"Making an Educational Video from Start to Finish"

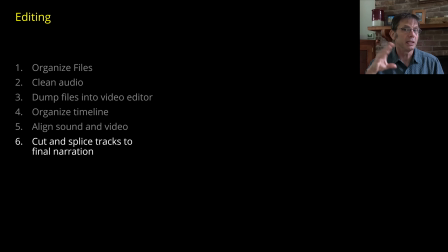8:21 I might find something that I need to add later. I can ask if I need to have video of it, or maybe I can just do an audio insert. But I've already got the finished track at this point before I start creating any other visuals.
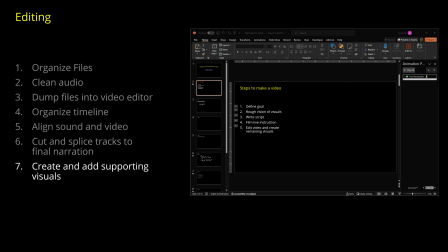8:38 Next, I'll create a series of PowerPoint slides with text headers on the left to help orient the viewer as to what I'm talking about at any given time.
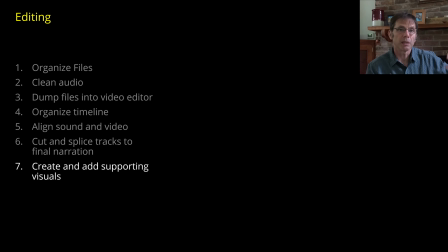8:48 And I'm going to save those as an image because I'm not going to have live animation on the PowerPoint. I know that the majority of this video is going to be screen recording,
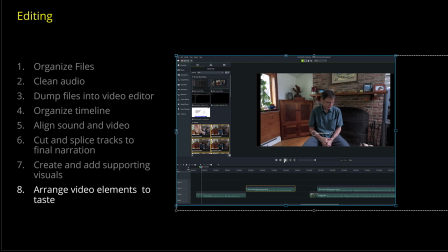8:59 so I'll go through and resize the video to fit well on this particular slide.
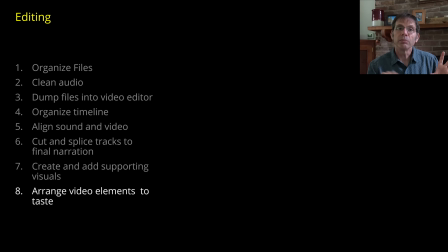9:06 Because the screen recordings are pretty complicated, I'm not going to have a video of myself in the upper corner very often.
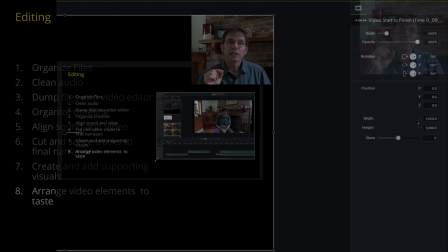9:14 I want to keep the screen as simple as possible. So I'll just take the opacity of the video and move it to 0. I never actually delete the video of myself from the timeline.
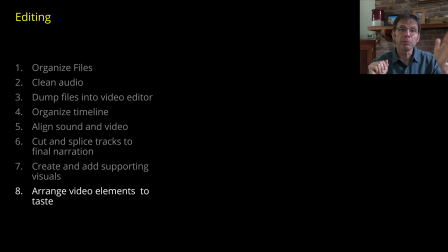9:27 I always use the opacity to 0. That allows me to keep the audio and video tracks aligned through the entire timeline. Now, I don't need it for this video, but if you want to have some drawing or images that you're using to teach to go with the video you took of yourself earlier,
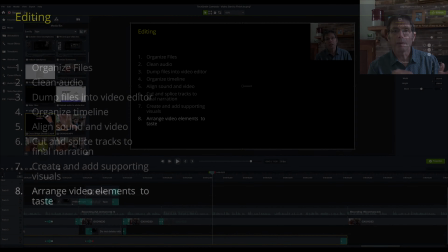9:45 I just record those later, and I match it to the instruction I gave on the video.
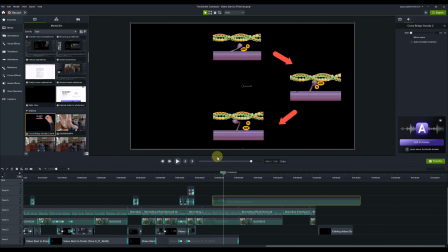9:52 This gives me the opportunity to remake it.
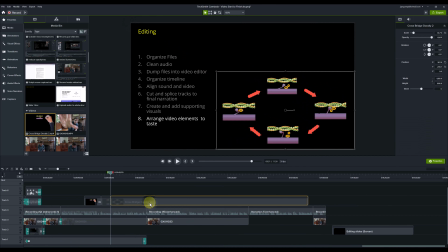9:54 I can adjust the clip speed so that the drawing follows the normal rate of speech that I'm using while I'm teaching. The process of editing the video and creating the visual elements is time-consuming. But you have the tools you need to create all of the audio and visual elements you'd like to include in the video. You're always going to be balancing this creation and editing process with productivity. It usually takes too long to make the video you want to make, so you just find what do you really need to accomplish what you want, and how are you going to include that?
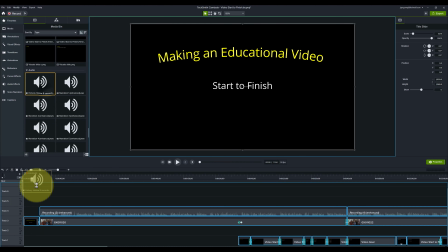10:36 Once I've got the video assembled the way I want it, I'm going to add a title slide with royalty-free music, usually 5 seconds,
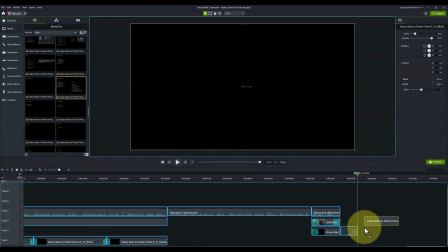10:45 and then I add a conclusion slide with the take-home points and play the same music for about 7 seconds.
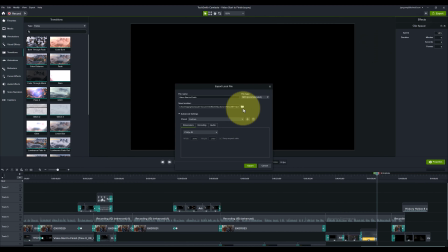10:52 Then I can export my video to an MP4 file and post it where I want.
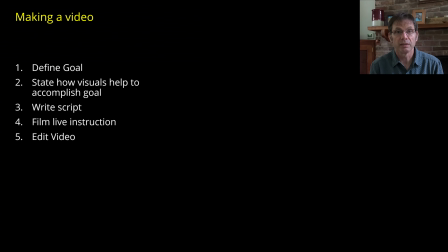10:58 And at this point, I'm done. Hopefully that was helpful.